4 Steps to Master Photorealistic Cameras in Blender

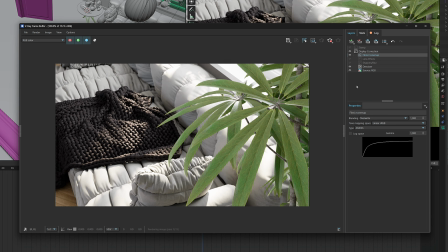Broadly speaking, the filmic tone map, what it does is it rolls off the highlights and controls the shadows in a way so that the image then a little bit more resembles an image that was created on film or on a film-like camera, broadly speaking. Now, for when it comes to realism, another important thing to consider is the actual lens you are using.
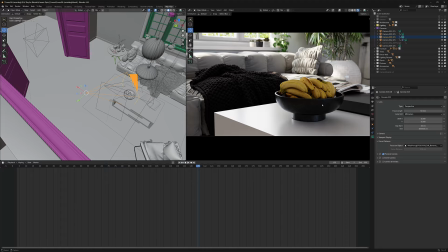Okay, so with this particular camera here, we're using a lens with a focal length of 50 millimeters. And as you can see, the image is sort of balanced in some ways. So the edges aren't too distorted and the sort of depth in the image is not too compressed.
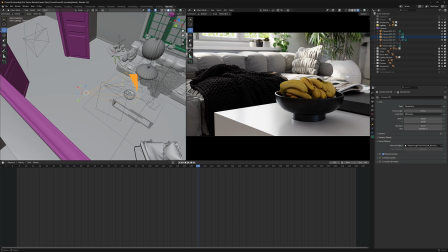We can make out the distance, but that the distance between the bowl and the sofa here is, well, there is some distance between the two. Now, what we could do here is we could go with a focal length of, let's say, 150 millimeters.
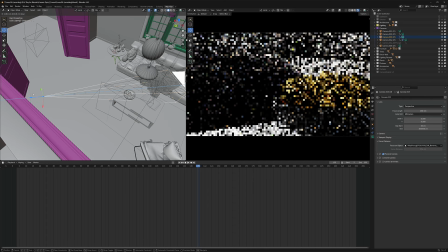In this case, we would have to pull the camera backwards quite a little bit, but observe how, we're
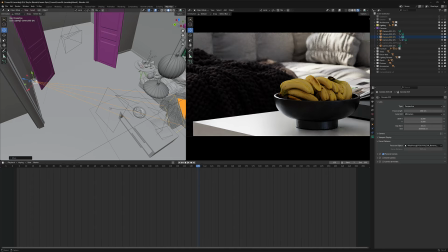basically standing in the angle of this, the corner of this room. And observe what happens here is everything is very, very compressed. There is almost no depth in the image, which might be the look that you're going for detailed shots. A lot of the times this is sort of what you want,
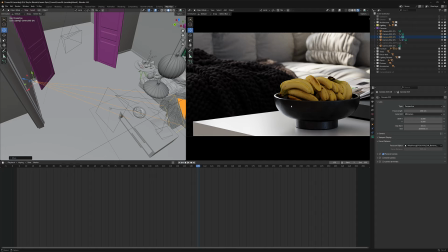but a focal length of 150 millimeters is probably not quite as realistic for an interior image such as this one, even for close-ups. So that's something to keep in mind, right? You do want to use a tele lens, maybe 80 millimeters.
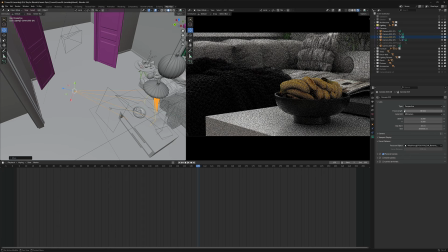That might be a little bit more fitting for this use case, or maybe 100 millimeters or something like that. But 150 or 200 would probably be too much, and you probably wouldn't use that kind of a lens in the real world.
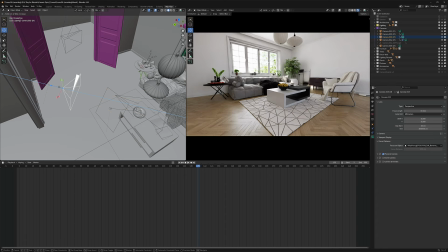Alternatively, you probably also wouldn't use a 15 millimeter lens for a close-up image, right?
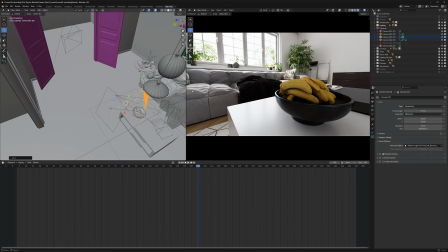In this case, as you can see, the borders of the image are distorted. The sofa compared to the bowl seems really far away, etc., etc. Now, you could use a lens like this in the real world, but typically for close-ups and for these types of images, you don't.
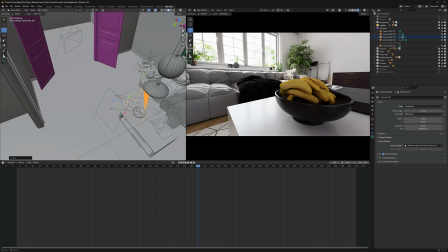And so that's why this might feel off and not necessarily quite as realistic looking. Now, much like you can in the real world, you can use the different lenses to convey different senses of scale or invoke different emotions in the viewers by,
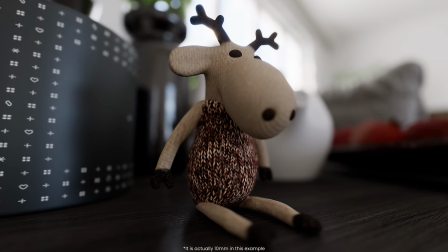for example, having a 20 millimeter lens close to a rather small toy,
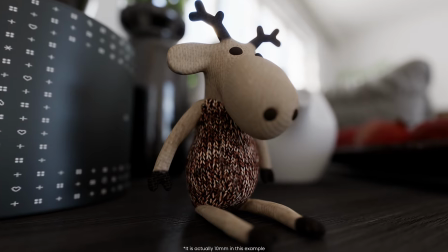which can make it feel bigger than it is. Where this affects the realism in your scenes if you use unrealistic values that wouldn't be quite common in the real world, or they wouldn't be possible in the real world. So visual references of real world photos can be of great help here, as well as you actually owning a camera and trying to snap pictures with it. Now, of course, rules are meant to be broken, so you should experiment with unorthodox lenses and unorthodox positioning, but it's also cool to stay grounded. Okay, now another tip would be to always try and have your depth of field effect turned on.
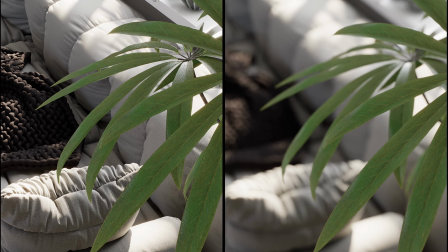In this image, the depth of field really adds a lot to make things look more realistic and more interesting visually speaking. There's also storytelling aspects to using depth of field as well, but in the context of this tutorial, we'll focus just on the realism bit. So on a real world camera, you can't disable depth of field, and so it is suggested to also try and have it on in the CG world as well.
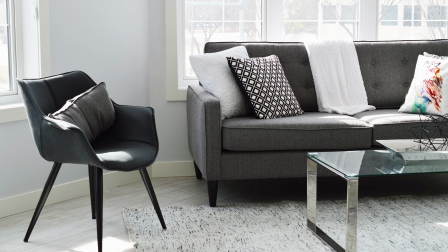Here's an example of a photo taken in the real world. And notice how even though the furniture is sort of the focus point,
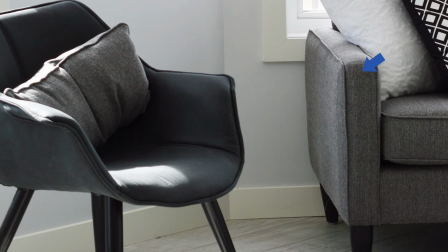you can see that the sofa is more in focus than the chair in front of it. Now, yes, you could opt for a wider lens or a different f-stop value on your camera, but the point is there's always going to be a bit of depth of field that is softening parts of your image. But now, how do you turn it on in V-Ray? Well, it's real simple.